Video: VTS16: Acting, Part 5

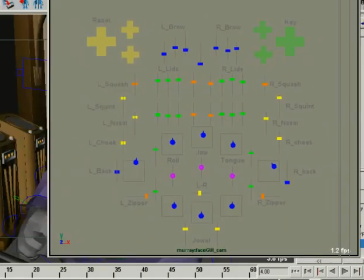28:50 Each of these represents parts of the lips. This is general overall stuff. So you can zipper the lip in from either side. That side. These are the corners of the mouth. This is the forward and back of the corners. I like to keep that stuff independent because if you try and do too much with one controller, you get less control.
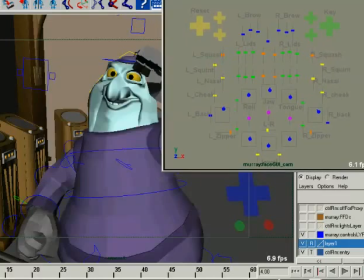29:10 Does that make any sense? Like if all you have is up and down controlling a smile. Well, a smile is constructed of mouth to the side, corner, so the corner is out, the corner is up, and the corner is also back.
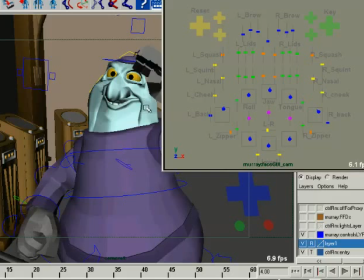29:26 Those are the constructions of a smile because you're pulling the muscles back here. The mouth just doesn't get wider and go up, it also pulls back. But if you just have one slider, you can't control and make different shades of smiles, and you also can't do different combinations of shapes.
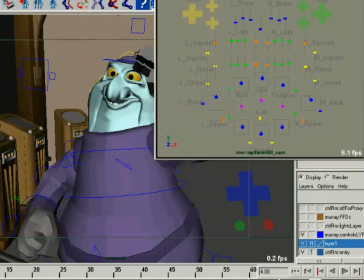29:41 So that's just a little pet peeve of mine about building face rigs, is you always want to give yourself, come over here and,
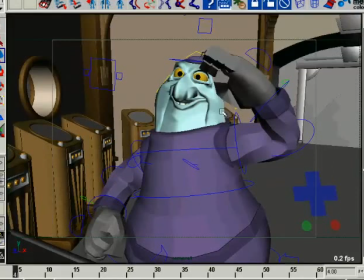29:50 okay, maybe, there we go. You always want to give yourself room to construct things.
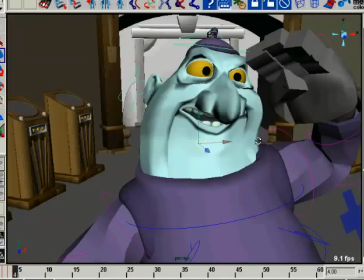29:58 Now this side isn't going to look too good because I didn't build the camera, I didn't build it to look through that camera over there.
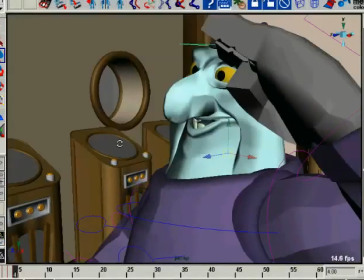30:07 But you want to give yourself room to just build custom shapes, because that's where you get subtlety
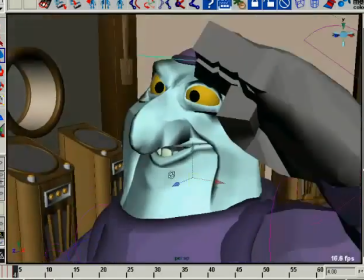30:14 in your performance just by the slightest little changes of shape.
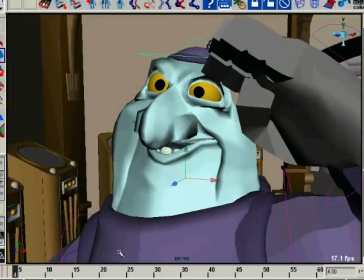30:18 So, but this again isn't a rigging DVD or a rigging course,
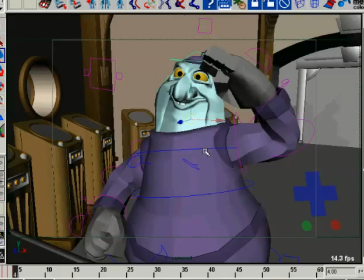30:23 but it's important to talk about rigging because so often we have to deal with it. So, alright, so here's what we got him. Let me select all of his controllers and hit that and see how that feels coming into and out of that.
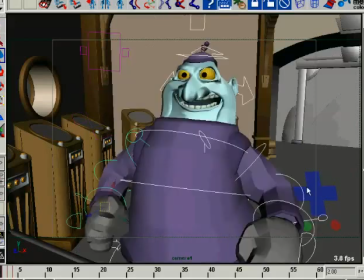30:35 Alright, again, like to roll through my drawings. Again, you notice all these poses, they're just the major poses.
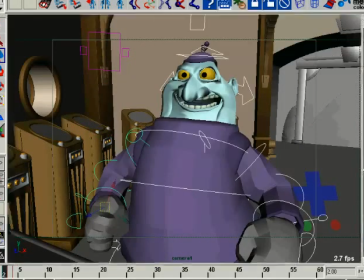30:43 We're not doing all these little in-betweens just yet. We're just trying to hit the major poses and make sure we get everything working the way we want. Okay?
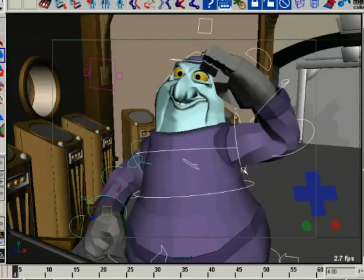30:53 And something about this face moving back, I kind of want it to feel like he's coming up.
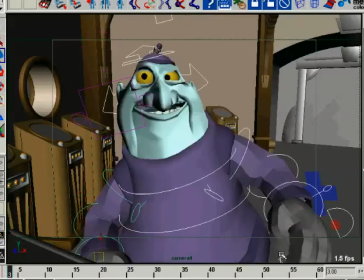31:03 This could be pushed a little bit more. And this is when I talk about going back and polishing things, you can push things a little bit more. And this is what you would do in traditional as well. Is you would go and you would look at a drawing and you'd say, I can make that drawing stronger.
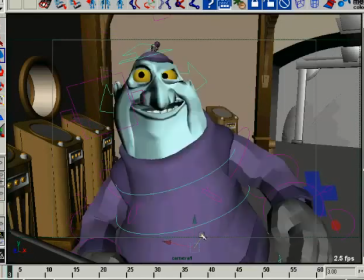31:18 And by making that stronger, you make your animation a little bit stronger. And in this cartoony sense, it's really going to work. So what I want to do is I really want to push this a little bit more so that there's a nice strong push to it.
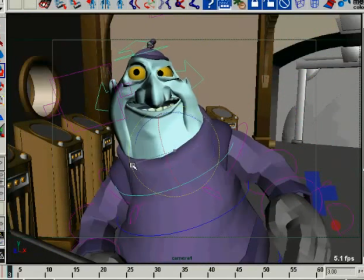31:36 Just a little bit more. Happy trees. I feel like Bob Ross when I do this stuff. Happy trees. Remember him? Guy with the afro would paint on television. It's good stuff. Okay. So that way when he comes back, he snaps back into it.
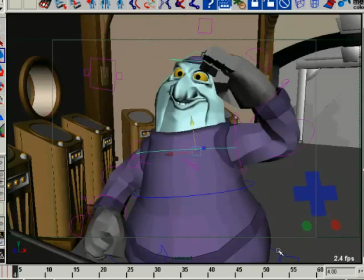31:52 Now, I don't like this leftward, the screen left kind of leaning Tower of Pisa feel to him. So I want to kind of pull him back up just a little bit straighter and get a little bit more there. Notice that I'm not, the arm is kind of independent. Nice thing about
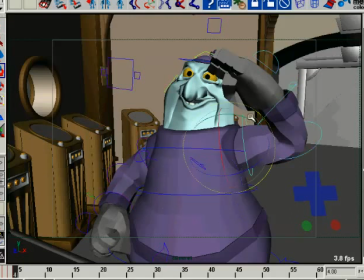32:13 Anzovin's the setup machine is you do get independent rotation on the arms so that you can adjust lines of actions and things like that inside the torso, but it's not going to mess up too much what your arm is doing and other things like that.
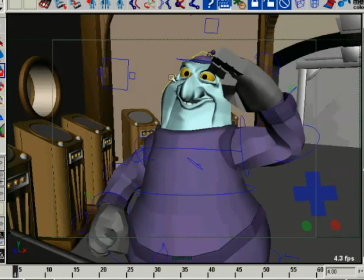32:28 So I can't really tout that rigging machine too much because it's good stuff. I mean, I've spent a lot of years rigging a lot of characters, and boy, it gets you really close. So there you go, Raph. A little bit of an advertisement for you. If you guys ever have to rig characters, go out and do yourself a favor.
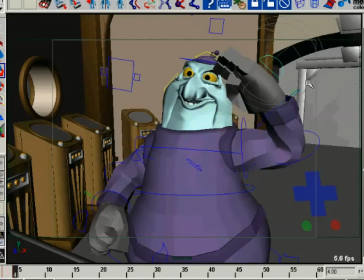32:47 If you use Maya, pick that thing up because it is amazing. It's really good. Okay. We're almost done tweaking this one.